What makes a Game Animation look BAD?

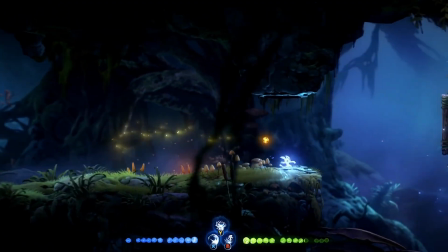Why do animations like this one suck? We got great animations out there, transition frames, fluid movements, straight up funny animations. But frankly, I'm not that good at this stuff. And so if I don't expect myself to make something great, I can at least try and figure out what makes an animation terrible.
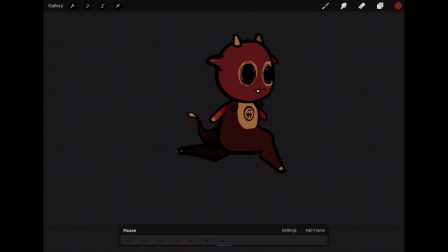So that my animation can have that homemade kind of quirkiness to it, where it's kind of disfigured but still has some charm. So how do we get our animation to look correct? Well, we should probably go step by step. We start with bobbing the head up and down in a sine-like movement. Then we add the leg movement, and then lastly we animate the arms. And to keep track of which arm is in front and which arm is in the back, we can color them separately. To make sure we get the type of frame that looks the best, there will be plenty of things to look out for.
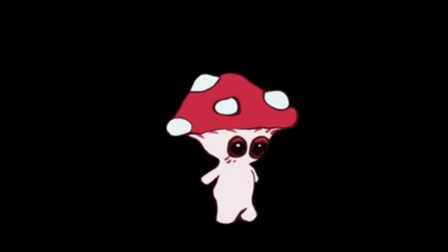Since we will repeat the entire run cycle, any frame that is slightly too different will stand out. But all of this is tricky, and we just want to ensure that our animation isn't bad.
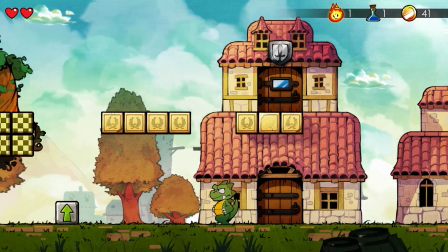So as a starter, I think it can be good to reference other animations and do something similar, but for your own character.
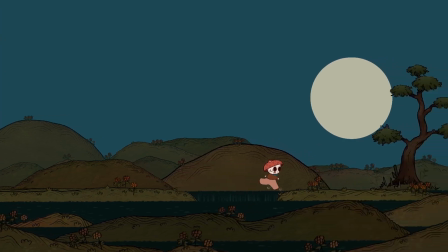There are plenty of animations out there that you can refer to get the basic movement correct, and it's probably the best way to get a decent result without having to learn all the theory. And if you haven't done animations before, you will inevitably fail and it will look something like this, or this. This animation has actually kind of followed the process I outlined, and in that sense it's kind of correct, but it still looks bad. Why? Well, for one, it looks a bit jagged. This can be fine for a lot of games, where having few frames makes the movement feel quick and responsive.
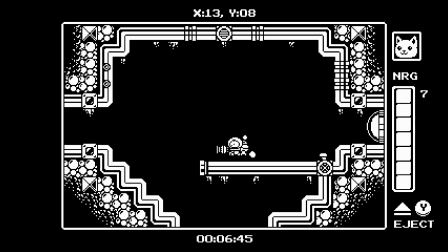Like in Gato, there are very few frames, but it still works. Same goes for 8 doors, few frames, but it still looks good.
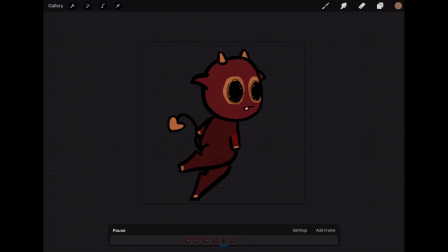However, in this animation, I'm adding enough frames to make it look like I'm trying to make a fluid movement, but I'm not inserting enough frames to make it look fluid, so it just looks bad. Easy fix, we just add more frames, right? But before we do that, there's something else that makes this animation look bad. The character feels off.
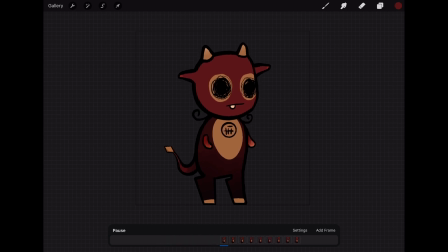Here he's this kind of puffy, soft looking guy, but when he's running, he's suddenly all muscular.
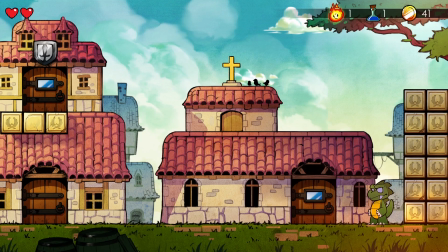It's extremely important to send the same message. In this animation in Wonder Boy, the dragon looks kind of chubby in its idle animation, and still kind of chubby when running.
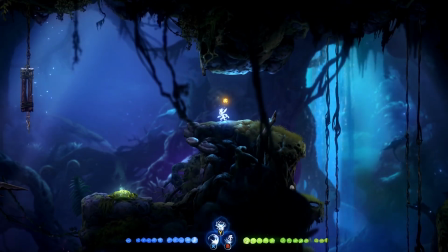In Ori, it's kind of thin and agile when standing still. That same idea is sold when it's running. But this is not just important when it comes to body, but also the message we want to sell with the character.
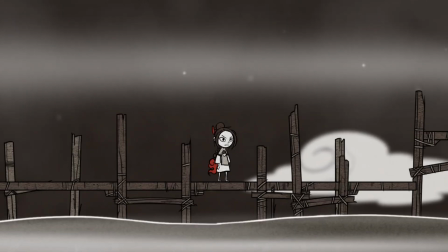If we look at 8 doors, we have this grumpy looking character, and when she's running, that same message is being conveyed.
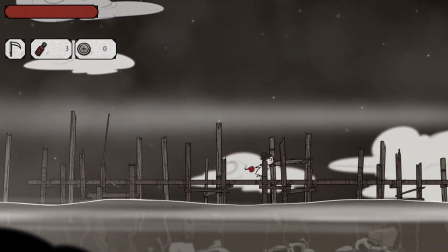The face is frowning and the character is leaning a lot, with the really strong arm movements, making the character look determined in her movements.
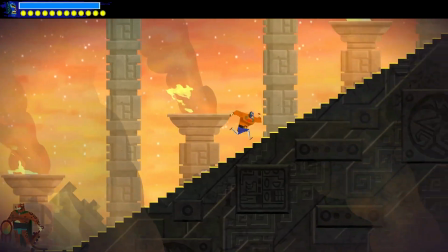And while selling the idea for the character really well, like they have in 8 Doors and Guacamelee, might be difficult, we can still make sure not to send conflicting ideas for the character.
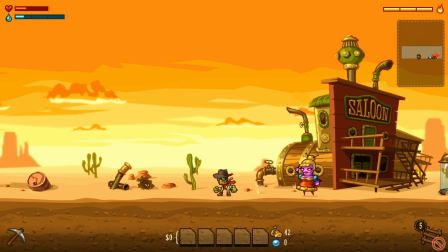If the character has a rugged pose in idle, then it should have a rugged pose when running.
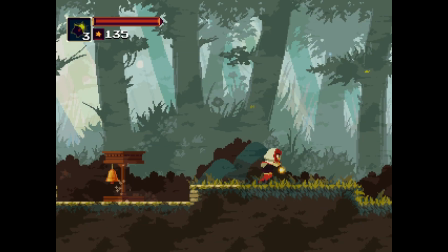And if we have a quite unassuming pose in idle, like in Momodora, that is kept consistent when running, where it just looks like a fairly standard run.
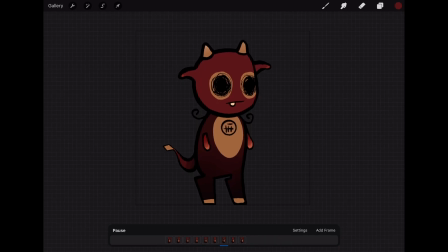Now there is a small problem here. For our animation, the idle makes the character feel a bit insecure perhaps,
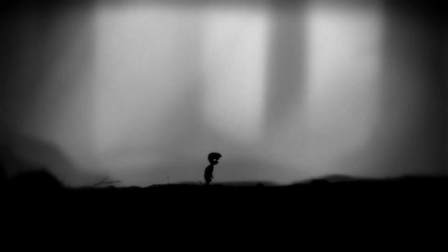but if we go all out like they have in Limbo and make the character's running animation feel too awkward, then we also expect the controls to feel a bit awkward.
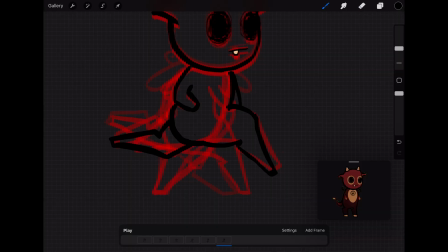So I think the main thing we should do is go for a fairly standard run, but still make the character look a bit puffy. So we aren't striving for perfectly consistent, just making sure to avoid the extremes of a conflicting message. Prioritizing character consistently is important, but it should probably not come at the expense of game feel.
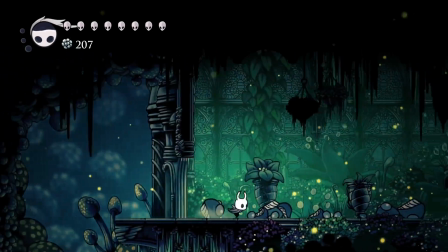And if we want our game to be a fluid and smooth platformer, we probably need the character to look fairly fluid.
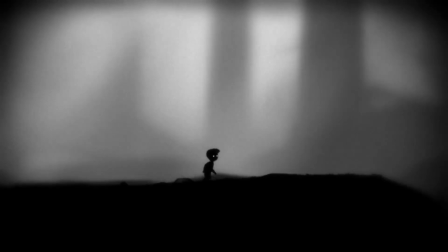The animation in Limbo largely works because the controls themselves are somewhat janky, but we can see the value of a fluid animation in games like Dead Cells. The character feels super responsive and nice to control, which is in part thanks to how well designed the controls are,
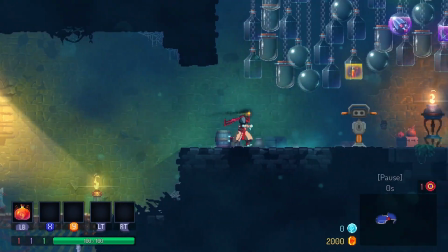but the animation also matches those controls, making the overall experience fantastic. So when we're animating this character, I think we should remove all the athletic elements and make the character slightly thicker,
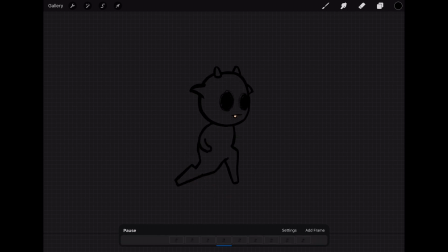but we keep the agile run cycle to match the controls of the game. Now we have an animation that runs fairly decently.
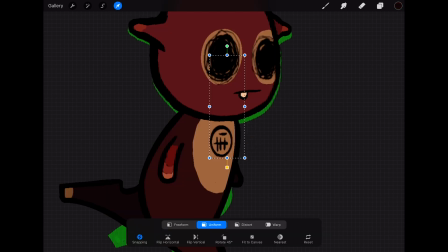We just need to add some small things, like the mark on the chest to make the character feel a bit more 3D,
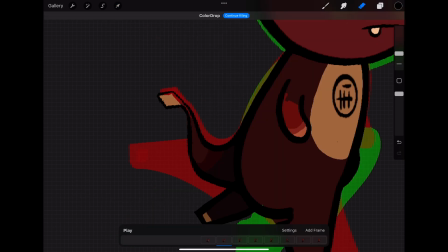and then we need to add the tail. We also add some small flaps to the ears that don't technically make sense,
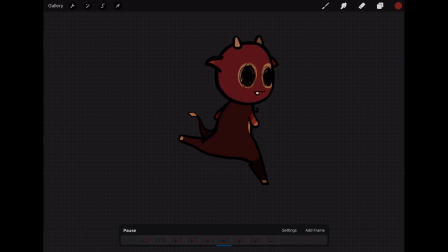but if we play the animation, it kinda works. The character still looks a bit awkward, but it will most likely still feel responsive in game.
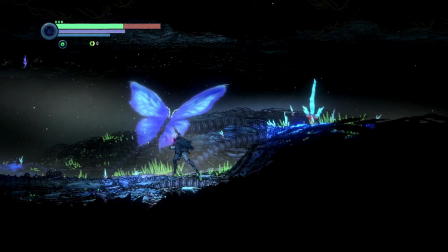All of this falls into understanding the game that you're making. There's a great sense of realism and atmosphere in a game like Ghost Song, so the animation is fairly realistic and subdued.